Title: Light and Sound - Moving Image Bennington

It's functional for whatever happens there, not necessarily for your picture.
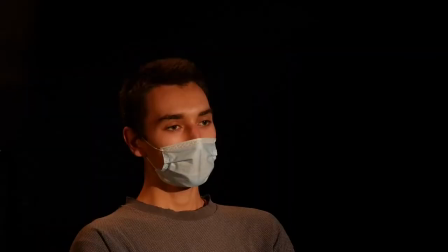[8:21]
So if it's important to the content, you may need to light the background. You also may need to do it if if your subject's blending in too much with the background.
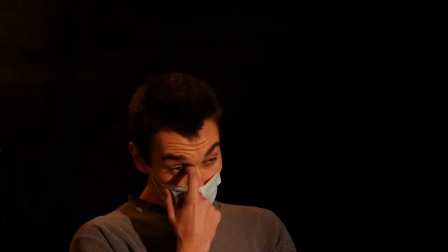[8:33]
So I'm gonna add this backlight.
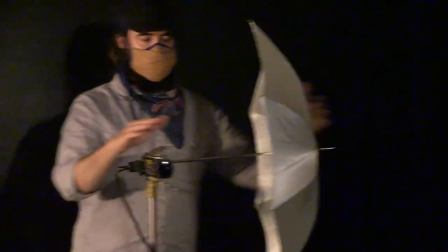[8:39]
This is a TOTA with an umbrella,
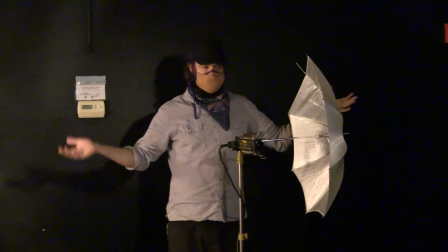[8:43]
so it's reflecting off of it, it's essentially making it bigger and making it slightly farther away,
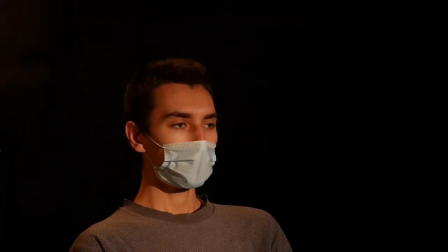[8:51]
which makes it a lot softer, more diffused. Shiking.
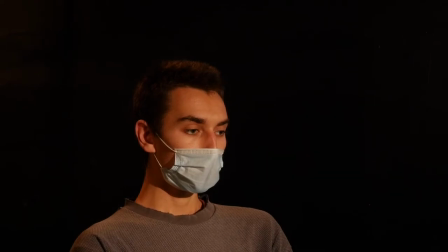[8:59]
and now we have a little bit more information about our background in
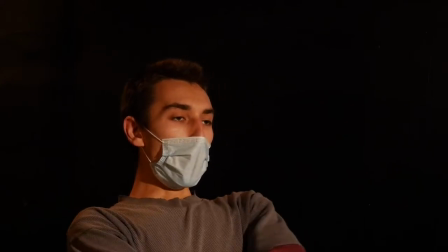[9:05]
space here it's not just completely falling off if there is too much spill on your subject from this backlight I can
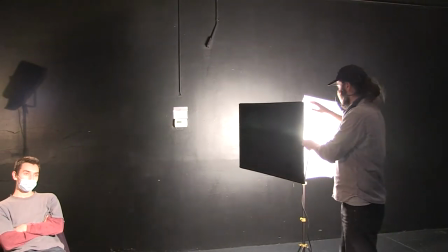[9:13]
add a flag to block it off and I can just really aim it flags are great because I can
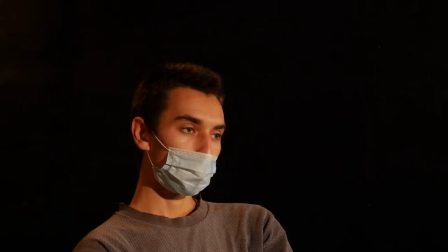[9:22]
And cause soft problems like this with the overspill of these lights. Notice the closer I am to the light, like the barn doors, the softer the shadow will be on our subject.
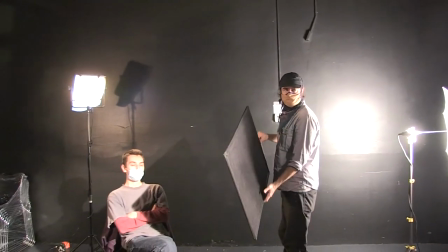[9:42]
And the farther away and closer to our subject, the sharper the shadow.
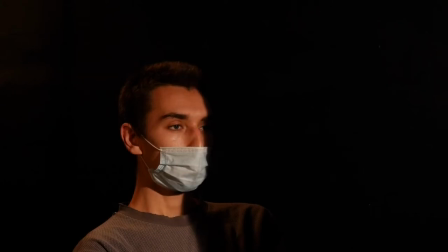[9:50]
So if I wanted to get dramatic, half sharp lines, I need to be able to position this closer.
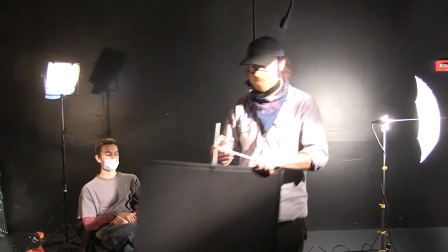[9:59]
And I can put this in place with a C-stand. This is a C-stand.
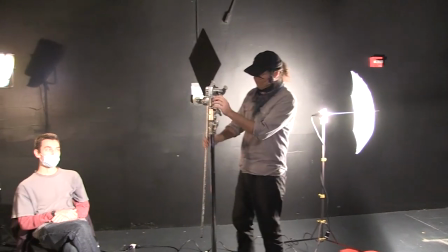[10:04]
It's an extra arm on our set here.
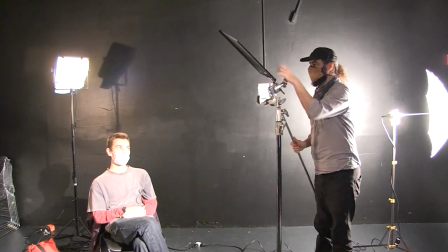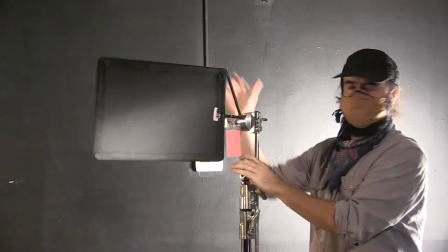[10:15]
So this is the black flag.
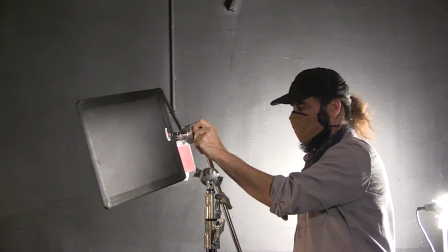[10:17]
You put this in the C-stand arm and really angle it wherever I you need to go.
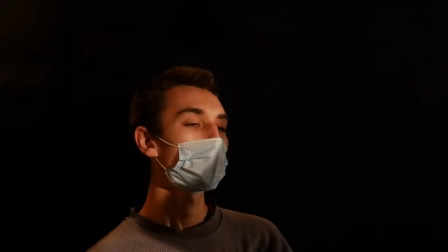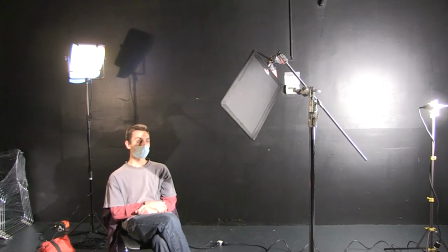[10:32]
Okay. That's a four point setup. So this is an example of a motivational light.
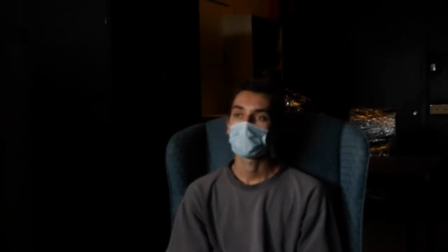[10:39]
We have this scene with daylight in front of a window.
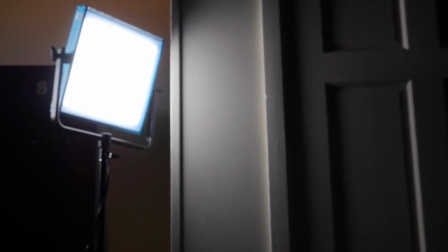[10:43]
And we have this daylight balanced LED panel that is mimicking the light coming into the window.
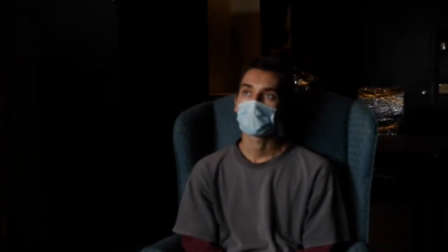[10:52]
So it just adds a little bit of extra to match so we can really dial in our settings.
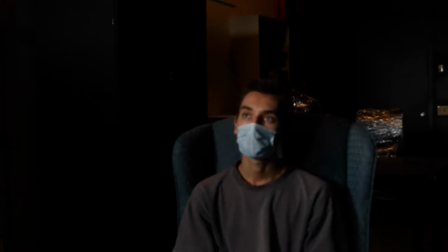[10:59]
But I also could simulate the window opening or closing, the blinds coming up or down,
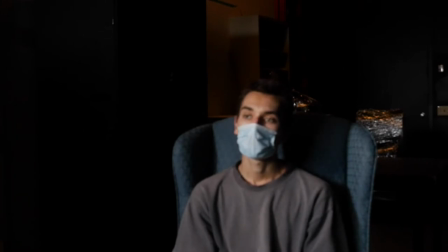[11:12]
a light switch coming on, that kind of thing.
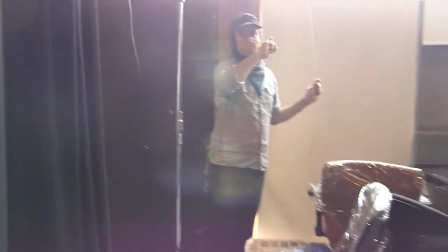[11:18]
So to further motivate this light,
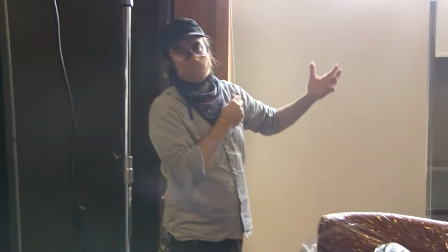[11:20]
because this outdoor light is uncontrollable and the time goes through the day, the clouds change, the best thing to do is to just change it all together.
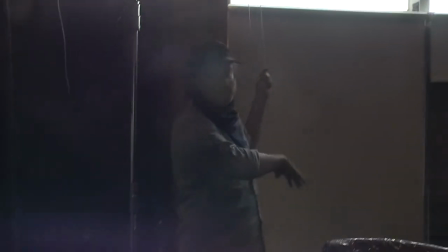[11:29]
We're going to get rid of it, block out the windows, kind of close the blinds.
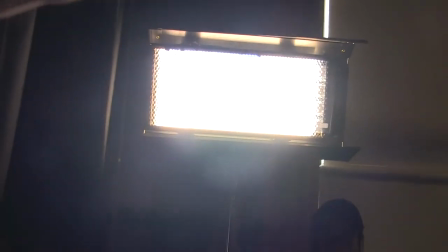[11:35]
And I've added a DivaLight, which is a very soft fluorescent light, and some blue gels to match the daylight temperature. And now we have a very controlled shot that mimics the daylight coming through the windows.
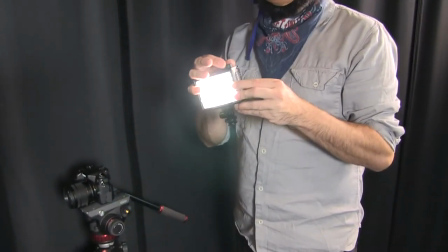[11:52]
So this is just a little mini LED panel,
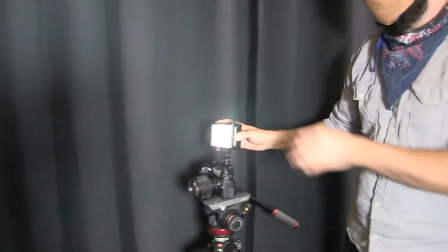[11:56]
battery-powered, It can fit straight onto the camera, popular in the video blogging world.
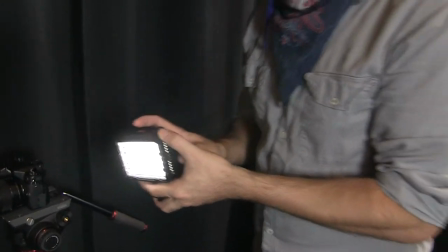[12:05]
But it's great for just catching a little bit of life in the eye.
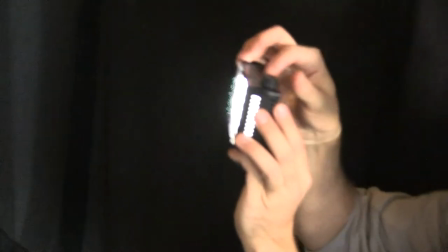[12:13]
So as I get a little closer here, I don't want to light up the face too much. It's definitely not our main overall feel.